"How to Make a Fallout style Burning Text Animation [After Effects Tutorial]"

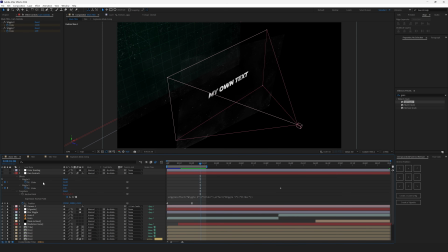1242s
And then I've just animated the wiggles. For the wiggle X, it always stays at 12.
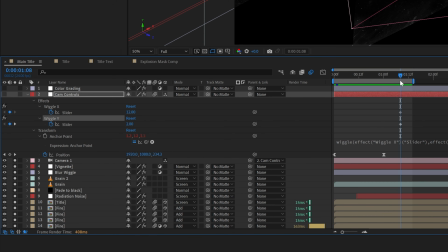1248s
But wiggle Y, it has the value of 2 up to 1 second and 8th frame.
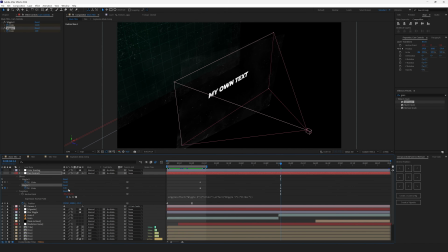1254s
Then it gradually goes down to 1 on 4th second and 14th frame. This means that the camera wiggles a lot in this range, but it gradually slows down to this range.
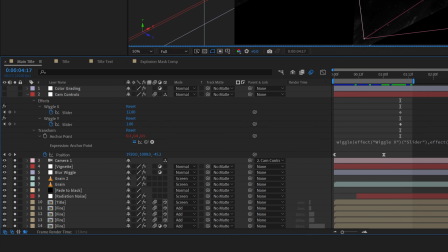1266s
Here it wiggles at 2 pixels 12 times a second, and here it wiggles only 1 pixel 12 times a second.
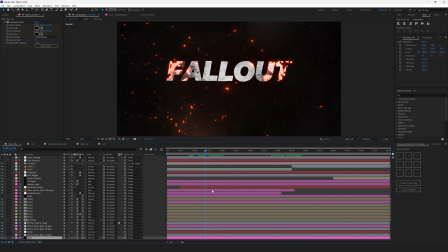1273s
Okay, so I've made a few little fixes to make this title look even better.
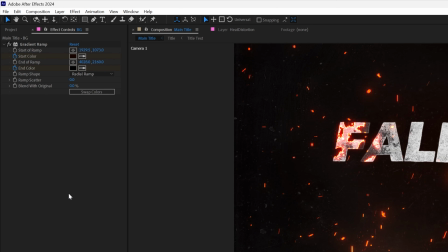1277s
Let's begin with the background, and I've replaced the background gradient, the green color,
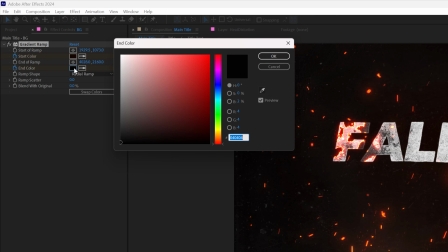1283s
with this color on top and this color on bottom, that's just black.
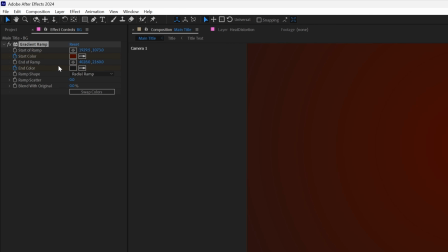1288s
Here's how it looks like. And this gradient is animated from bright color, here's the value, and end color is this one.
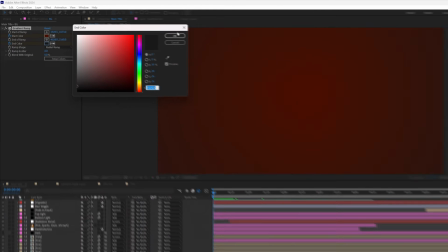1296s
It's almost black, it goes more into the gray area. Then this color gradually changing to the dark one.
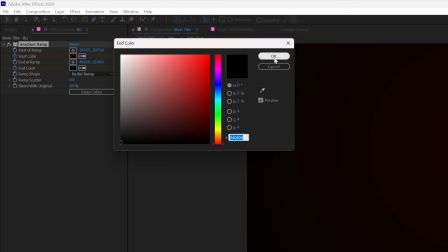1303s
Here's the start color, and here's the end color. It's just pure black. And it's slightly brown in the center.
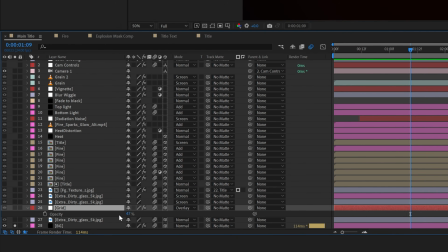1309s
Then goes the grid. I've reduced its opacity to 47 and I've reduced the border to 3.
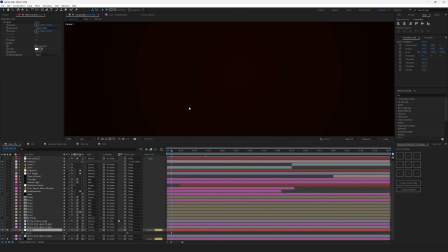1316s
So now it's barely visible, because when the background is bright, it's very visible. But then when it fades out to black, it's barely visible. I like it that way.
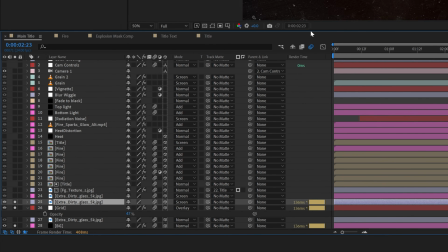1327s
Then I took this extra dirty glass and duplicated it to make it even more dirty. I've changed the position to 48. So I've pushed it back a little bit.
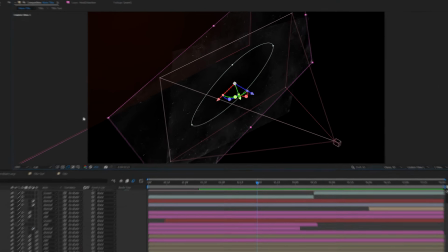1338s
You can see it here. Here's this layer, the second one.
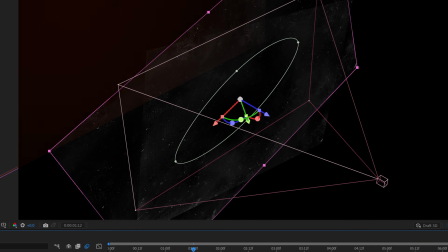1341s
So the camera goes through more layers, meaning it adds a little bit more depth.
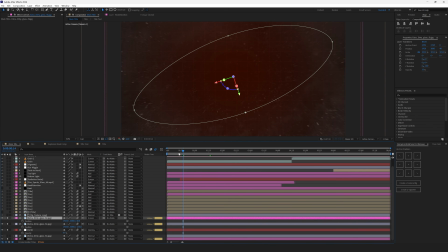1347s
As you can see, here is this layer that I've just duplicated. And here is the second layer.
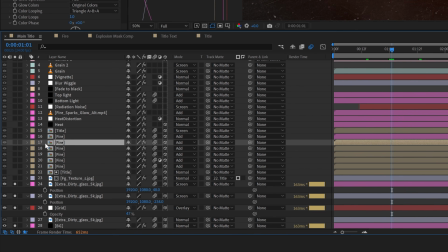1353s
So we've just added a little bit more depth. Then I've duplicated this top fire layer, the one that was under the title. So I've just duplicated it. Hit Ctrl-D or Command-D to duplicate. And in this fire layer, I've added matte choker.
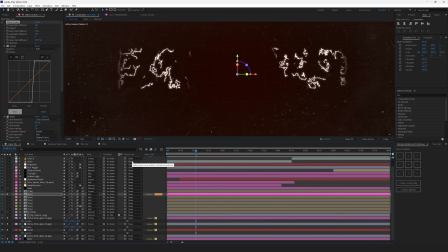1370s
And here's what it does. Without the matte choker, I have the same fire pattern as the layer below this one. Here's the layer below, and here's the layer above. They're basically the same. And what I have achieved with the matte choker is that I shrunk down the fire to the very center of these lines.
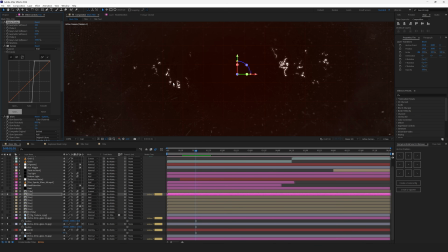1389s
It somewhat resembles the brightest spots in real life, the core of the fire.
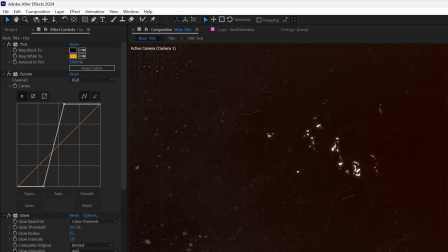1395s
And I have removed the tint effect so that these spots are bright white. I've made the curve a little bit tighter so that the bottom part and the top part are closer together, and I've shrunk down the size of the glow.
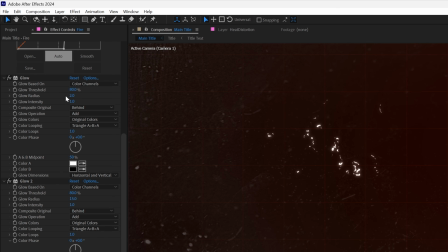1411s
I've increased the glow threshold to 80, glow radius set to 2, glow intensity is 1. And I've duplicated this glow. The glow threshold is still 80, glow radius is 15 now, and glow intensity is 1.
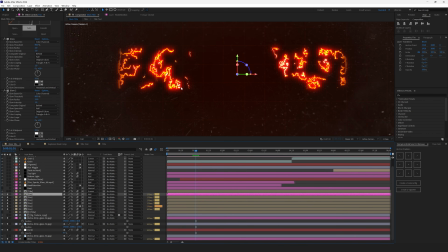1424s
And what I have achieved with this layer is I've added the brightest spots right here.
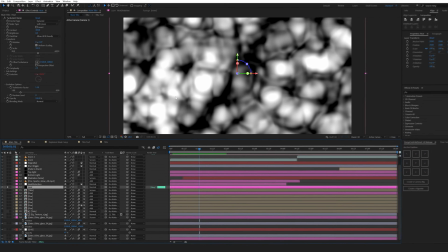1429s
It looks a bit more natural. Then I've added a heat layer. This is a black solid with a turbulent noise applied to it.
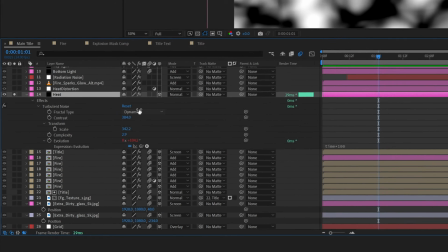1438s
I've set the fractal type to dynamic, the contrast to
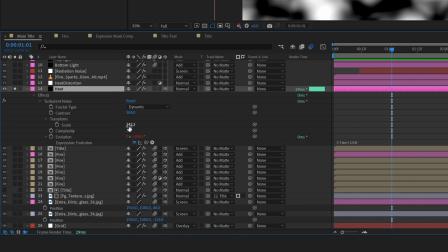1442s
384, I've scaled it up to 342, and set the complexity to 2. Then Alt-click on the evolution stopwatch, and I've typed in time multiplies 100.
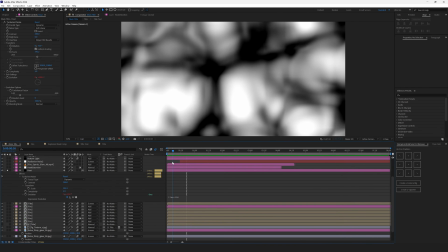1455s
This means that this heat will be moving with time.
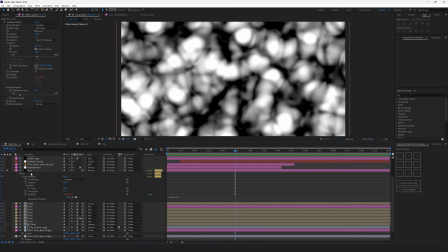1459s
We need this layer as a base for our heat distortion that we will add at the beginning of the animation.
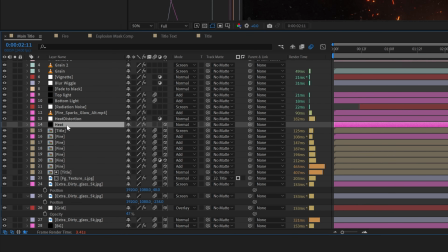1465s
To add this heat distortion effect, you can switch off the visibility of this heat layer, as it will work as a mask for the heat. To add the heat distortion, I've created an adjustment layer and I have placed it above the heat layer.
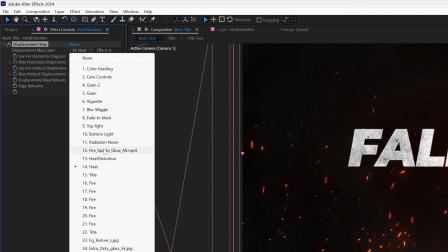1478s
I've applied the displacement map effect and I've set the heat layer as a displacement map layer,
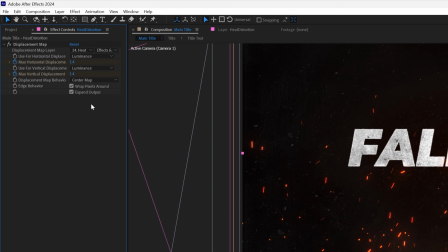1484s
and also I've selected effects and masks, so that it will take values from the effect, not from the layer itself.
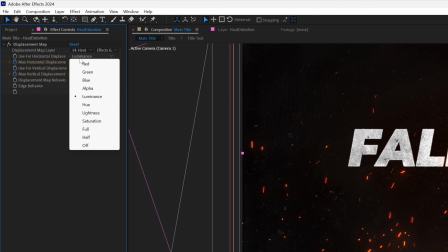1492s
Then I've switched use for horizontal displacement to luminance for both of these.
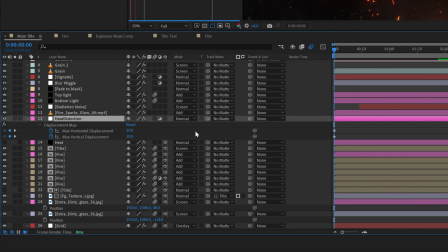1499s
And I've set the animation for the displacement values. On the 0 second it begins with 20, so that it looks very strong. And then on 4th second and the second frame it goes down to 0.
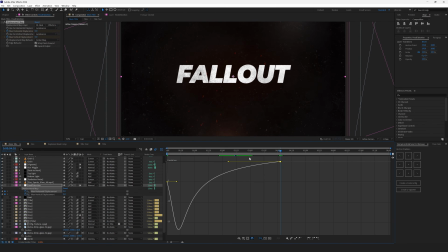1512s
Also, I have applied ease into these keyframes. It looks like this. Next, I've added Fire Sparks layer.
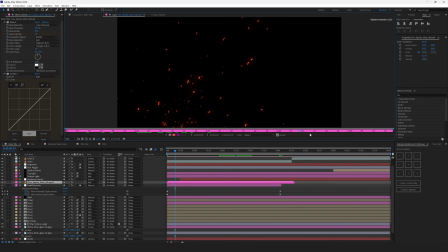1519s
This effect, it deserves its own tutorial because, well, it was way too difficult to create it in the first place.
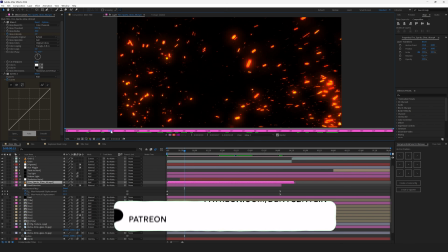1527s
But don't worry, I will upload this footage to my Patreon and you will be able to download it for free.
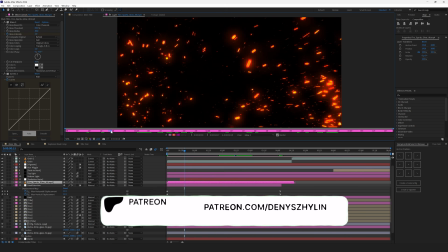1533s
So, no problem here. And now the effects.
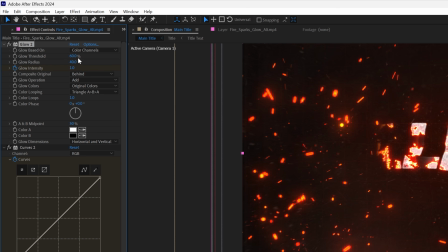1536s
So I've added the glow with the glow threshold of 60, glow radius 40 and glow intensity 1, but it's animated.
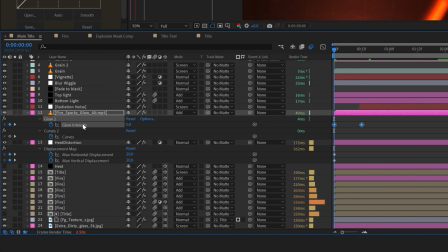1545s
The glow intensity goes from 0 in the beginning and then it goes up to 1 right here.
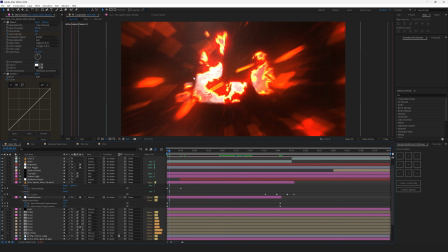1551s
I did it so that sparks do not glow that much in the beginning. Then I've added the curves effect to fade out the sparks.
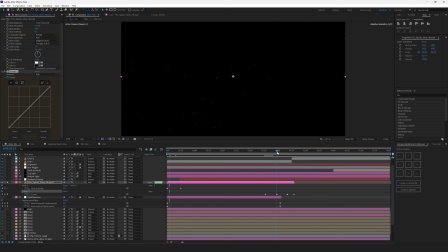1559s
If you just fade them out through the opacity, it will look quite fake. It will look as if just these sparks have disappeared into nowhere. But with the curves, this fade out looks way more smooth. So first what I did is I've set the keyframe for the curves by clicking on this stopwatch.
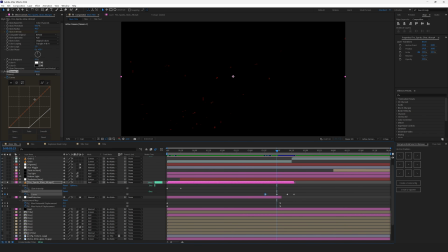1578s
This is the beginning point. And the curves, they don't interpolate the keyframes like in a correct way. So you will have to make all the keyframes in between by yourself because, well, it looks like this. And to make it more gradual, you will just have to move the curves manually a few times.
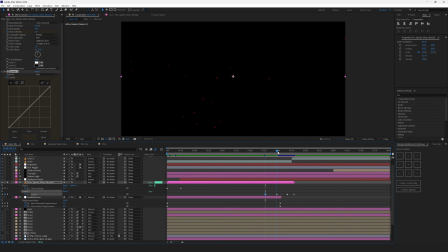1597s
At first it looked like this, and the next keyframe it looked like this, then like this, and eventually it went down to this right bottom corner. So what I did is I was darkening the bright spots, which are on the top right, and the dark spots, which are on the bottom left.
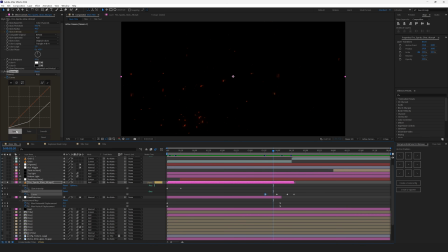1615s
And as you can see, we are gradually removing the dark colors right here, while leaving a little bit of the bright ones. So at the end, only the brightest colors will appear. After the sparks are ready, let's move on to the bottom light.
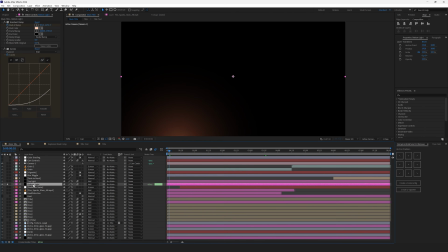1628s
Bottom light layer is a duplicated background, but with a slightly changed settings. So here's how it looks. It's just the light that moves on the bottom from left to right.
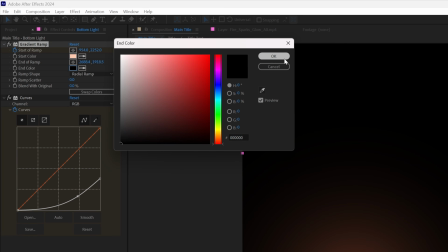1639s
The start color looks like this. The end color is just black. And I've set the keyframe for the start ramp on this position,
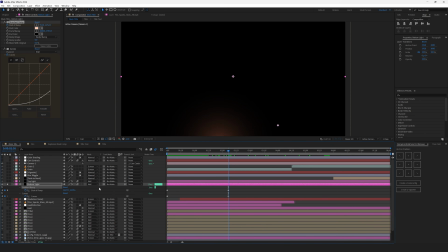1647s
and I've moved it somewhat to the center on the second and the 5th frame. Also, by default, it was way too bright. So I've also added the curves and animated it, because I wanted the light to be brighter in the beginning and not as bright at the end, but without changing the color.
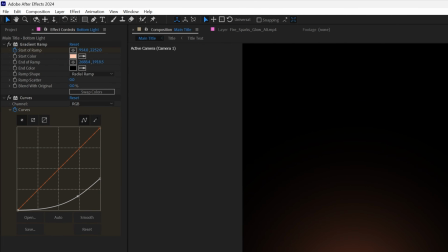1665s
And in the first keyframe it looks like this, and on the last keyframe it looks like this.
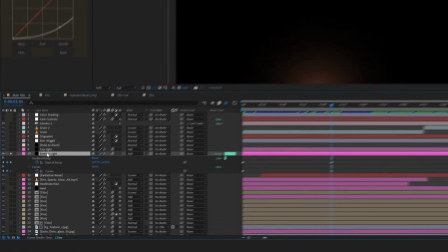1670s
It's just slightly dimmer. Also, I've set the blending mode to add.
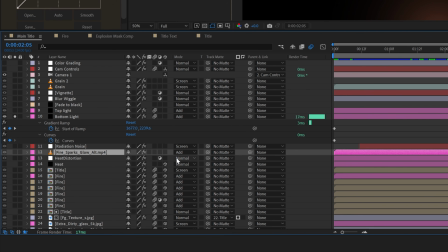1674s
By the way, as well as the Fire Sparks layer, it's also in the add blending mode. Then I've duplicated this bottom light layer, and this is how I've created the top light layer.
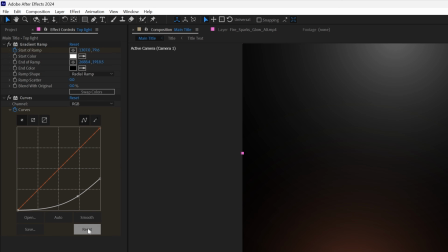1685s
The colors are just black and white. The curve at the beginning looks just like the curve from the bottom light layer,
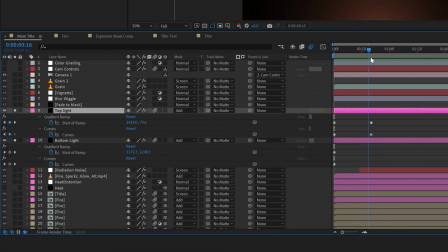1693s
but I made the animation shorter, and in the end it looks like this.
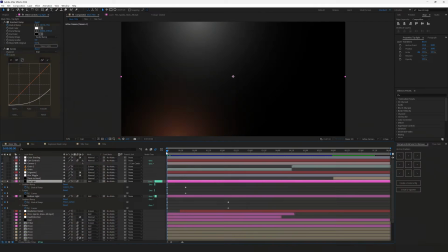1697s
And also the end ramp position is this one. So basically it's just a bright white light that dims down.
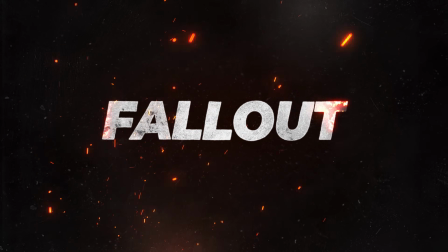1706s
Like, subscribe, and let me know in the comments if you want to see more videos like this one. And check out my Patreon page for the project files and motion graphics from my YouTube videos. Also, you might like this video, so go check it out.